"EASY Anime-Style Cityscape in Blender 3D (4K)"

Sup, my name is Mike Yakovlev. Last week, I made a video showing this. And then after I made that, a lot of people had questions on how I did it, all this kind of stuff.
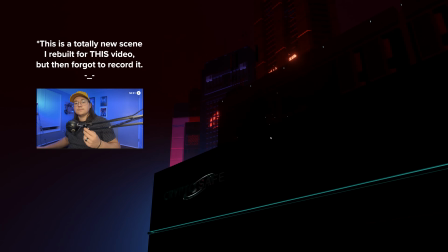0:13 So in this video, I'm gonna show you how I did that and how to set up a scene similarly if you wanna do it yourself.
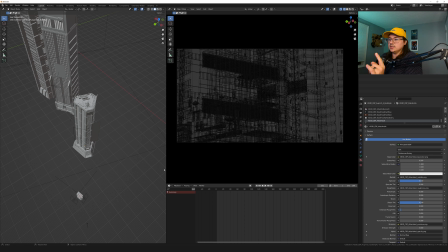0:19 Let's get into it. All right, so first things first is I definitely used a asset pack. So if we go in here, asset browser, environments, and I got this pack from Kitbash 3D.
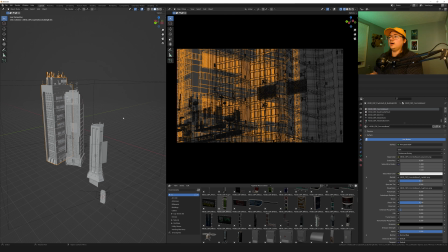0:33 Just 3 buildings that are very blocky and geometric that are perfect for that kind of Akira aesthetic that we're going for.
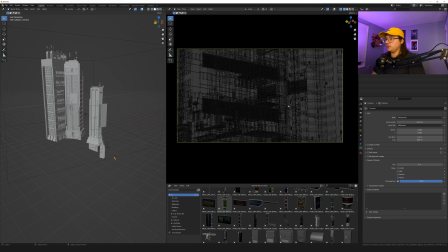0:40 So what I did was, here you can see the camera view, and if I go into solid view,
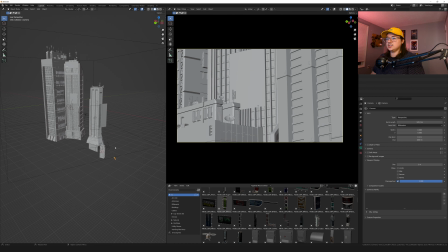0:45 you can see that the camera is just set up like really far away from the scene, and then it's right here. And the focal length of it is 120, so it gets this really strong
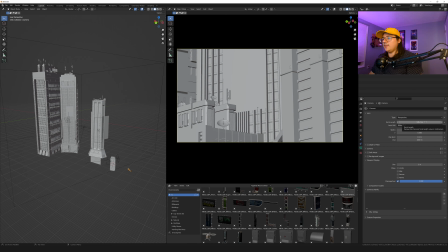1:00 like kind of compressing of the perspective, and then that way when the camera moves there's a really strong parallax effect. So I have it set to 120, and basically I just arrange the buildings from furthest to closest,
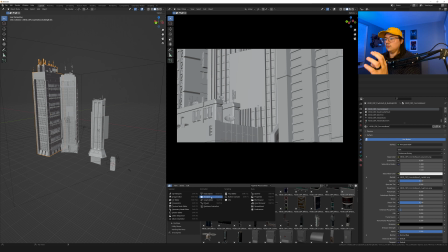1:14 and the idea is that, you know, that way I have more control over the parallax effect.
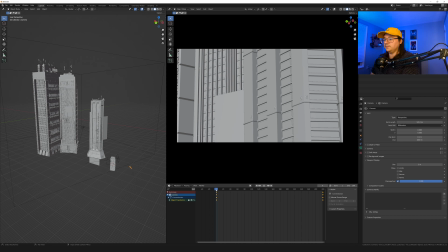1:20 So here I have the camera animated from going from this direction, going from here,
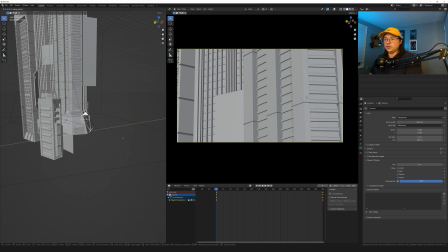1:25 and just moving slightly on the y-axis like that, and then down. So down because we want this foreground building to eventually come into frame. And so I'm gonna see if I scrub along here, that's kind of how it comes in like that.
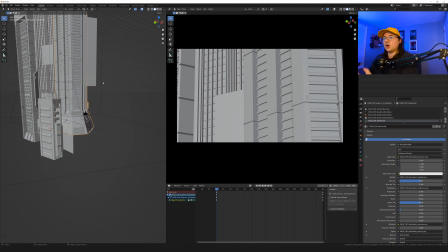1:41 And a lot of people asked in the previous video, like, are the buildings moving? And yes and no.
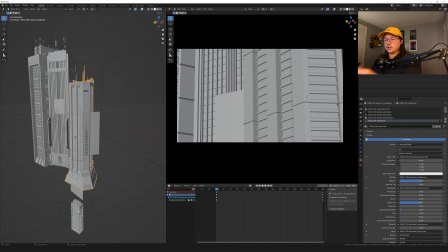1:46 So the building in the immediate foreground, this one, it's not moving at all.
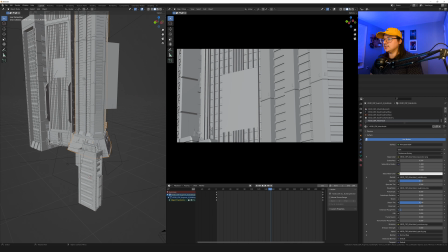1:52 The building that's the secondary one here, that one is moving, just kind of moving out of the way a little bit to really sell that parallaxing effect. It's almost like dizzying in the way that the buildings, like vertigo, like really makes you feel like the buildings are super tall.
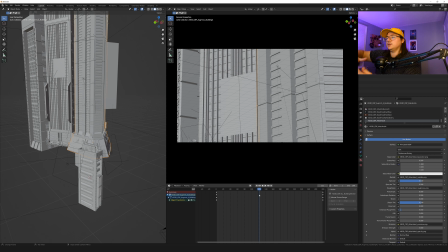2:09 You don't know how much more there is beneath, how much more there is above. And I really like that. That's the effect I got when I watched the movie and the scenes. So I kind of wanted to replicate that a little bit. Maybe this is how they did it. Maybe they didn't do it this way, but it works for me. And I think it creates a really cool effect.
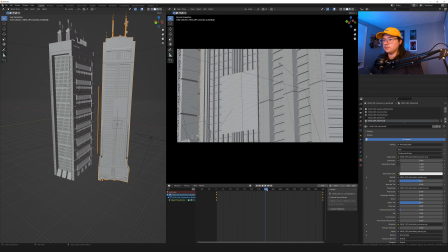2:25 So this one is moving. This one in the background, this third building is moving slightly less, still moving a little bit out of the way.
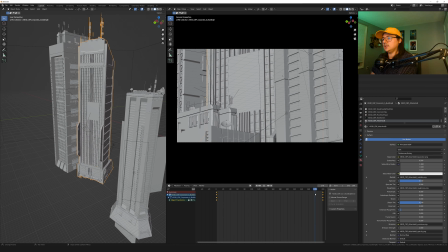2:33 And as they move out of the way, you can kind of see more of the background buildings get revealed.
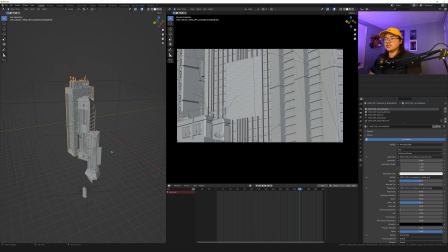2:38 So this one is not moving at all. So let's jump into the environment and the color and everything like that.
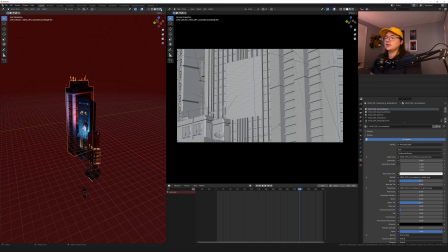2:43 How did I get that look? How do I get that vibe? So if we jump, this is Eevee, by the way. And in Eevee, I feel like you get a little bit more play with the like artistic look to it. It's not as realistic, but then the trade-off is you get to kind of customize the values a little bit more and play with it a little bit more.
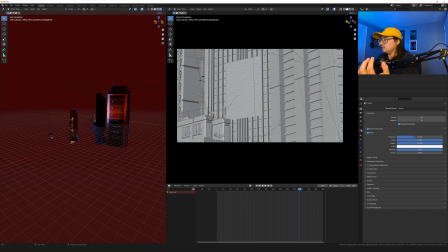3:02 So the overall environment is just an emission. It's nothing really specific, just an emission, red. And that's just to give that ambient color, that reddish kind of ambient hue to everything.
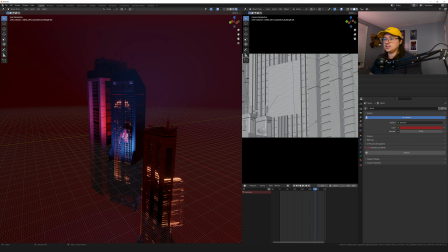3:13 And then if we fly in here into the scene, you can see I have a volume,
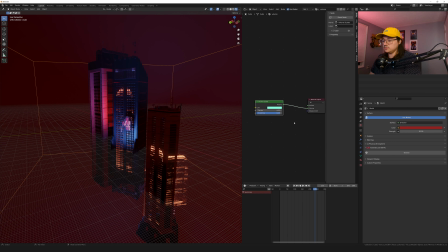3:19 and that volume is just a volume scatter node plugged into the volume. And you know, anisotropy is tweaked a little. The higher it is, closer it is to 1, the more the lights glow themselves, and the further it is from 1, the -1, the more just like evenly distributed it is.
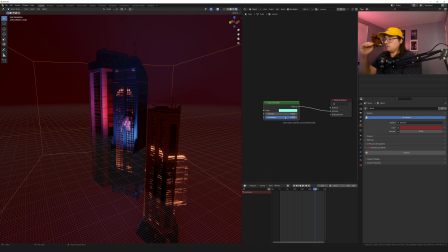3:38 I think that makes more of a difference when you're dealing with cycles versus Eevee, but you still get that bloom from the lights a little bit more from Eevee. And then what's cool is like the color you can always change, because that'll kind of give you a different wash over your whole entire scene, which can be really fun to play with.
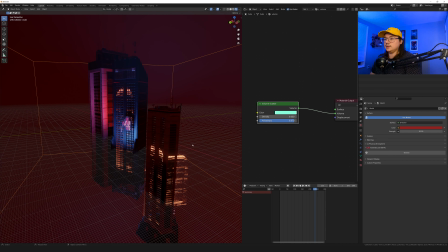3:57 But ultimately I landed on this color, and that, you know, just gives me the look that I want.
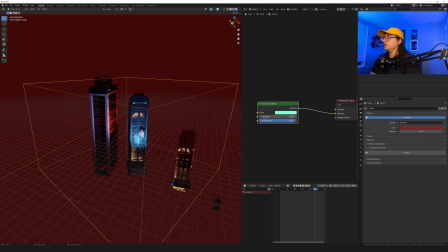4:03 So now we're inside the volume. Here's the volume. Let's turn it off so we can see the lights.